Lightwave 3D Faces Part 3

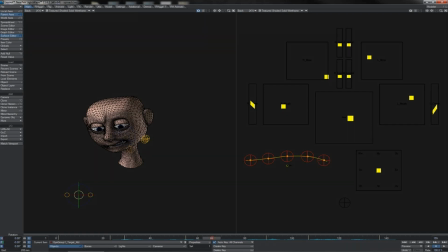Just a couple of frames later, yeah, 68 let's say, and I'll just push them this way, so he's sort of, you know, eye movements, they convey thought, you know, he's gone, spinach, look, let's just sort of see it in actions.
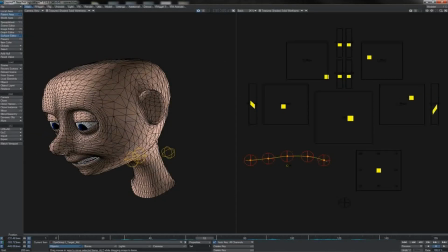That'll help illustrate what's going on, you see, yeah, and of course the eyes, you see, sort of then wind up leading that action on the head. But what I'll do as well is he'll look that way, and a few frames later he'll look back again.
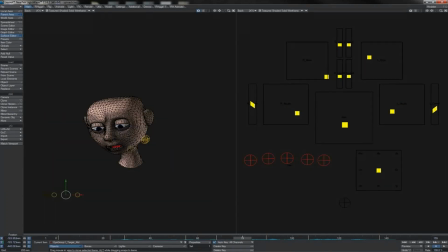So you get this sort of little double dart taking place on the eyes, and we should see.
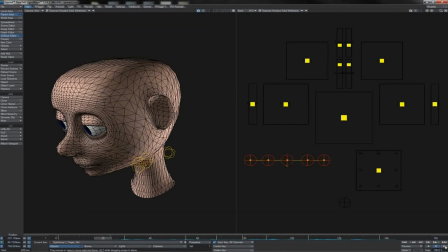Well, let's watch it actually playing back, shall we?
We both eat spinach.
Just sometimes, not all the time. As you can see, very subtle little movement there on the eyes, but it really gives this idea of him thinking behind those eyes.
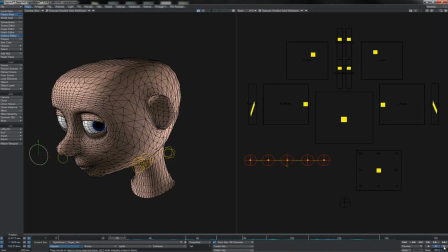It's much clearer. And so these little eye darts are really starting now to bring him to life.
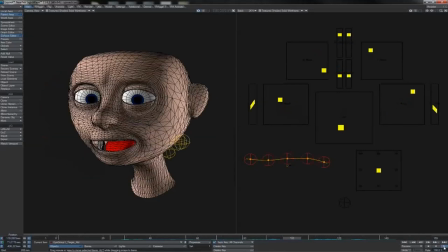We both eat spinach.
Really bring the face to life.
Just sometimes, not all the time.
Okay, lovely stuff. So at this point then, we really are at the stage where we want to start coming out of this stepped motion and going into,
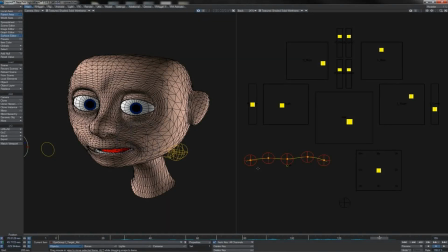you know, tweening and whatnot. And to do this, I'm sort of going to follow the same progression that we've already been using here. So I'm going to be starting out with the mouth. So what I want to do first is I just want to get my jaw controller and take a look for any holds that need to be put in place.
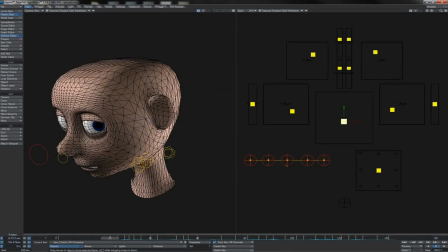So what have we got? Yeah, so we've got the open mouth, so that's a big long drift there. So let's just say 1, 2, 3, 4. And let's go 5, 6 and hold the mouth there. And then this one, 23, let's copy that key to 21, okay?
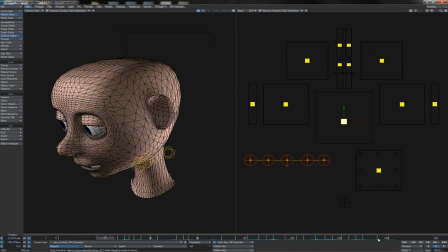So it's got a little 2-frame hold of the jaw being open there. You can see, of course, this starts to overlap the actions on the main mouth controls there, but that's okay. Again, overlap. One of the things that we're going to see here is that a lot of the overlap in the face is sort of,
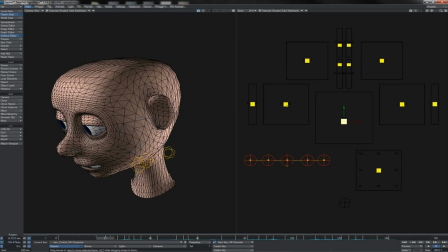just like other places, a difference between when different parts actuate. Remember, of course, we've seen it plenty of times on a character's arm. We have the, elbow and the shoulder arriving at poses at slightly different points in time.
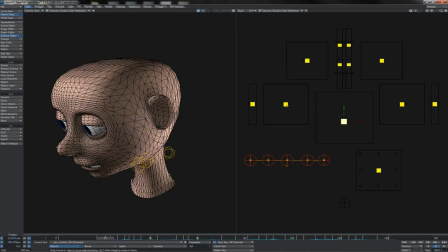Well, what we'll often have on the face is the jaw and the lips will arrive at slightly different points in time. The jaw arrives first and the lips trail ever so slightly behind. So that's why we're looking at the jaw first here.
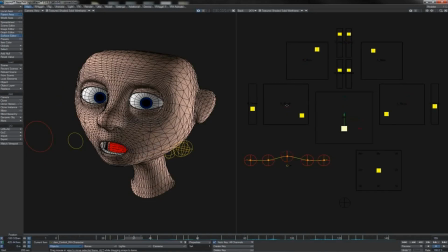So all of this, these are very tight, obviously not much need for holds in there. Bit of a drift over here. That's going to be, of course, we've had the eat, and then we're going to go into for the p of pinch.
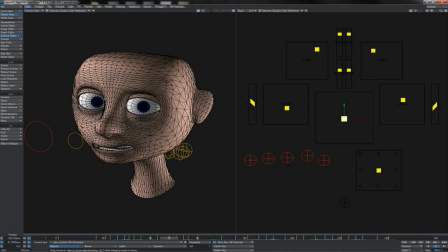So what I might do at this stage is just start to key in a little in between here for the s that's going to become spinach. I'll just sort of give it the tiniest little tweak like that. So there we go, that's our s, eat, sp.
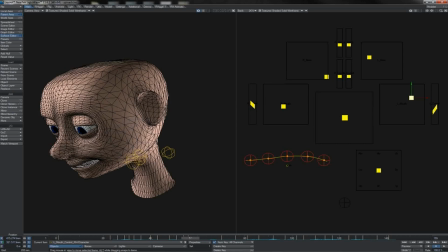And of course we see that we've got a drift between the end of that ch and of course the next move there. We see that our jaw is shifting a little bit. So what I'm going to do is pop in a hold on the jaw.
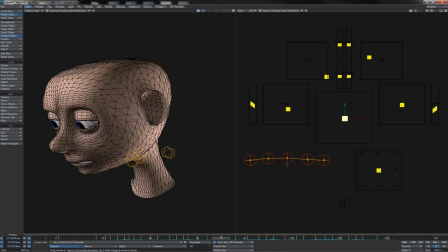There's the ch. Give it just a 4-frame hold. And then we can see again, there's not an awful lot around here where we need holds to occur.
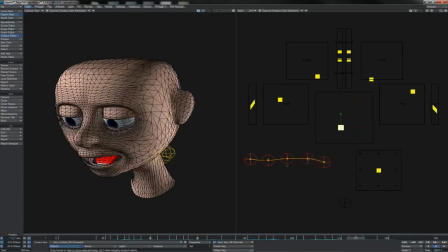There's not a lot of drift space. Perhaps just a little hold here in the m. So I'll go 2 frames there to hold the m sound, which is of course the last sound he makes, and then we go into the relaxed mouth.
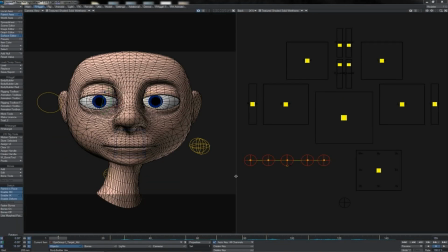With all of that done, then it really is time to, get on to actually taking things out of step and into, actual movement.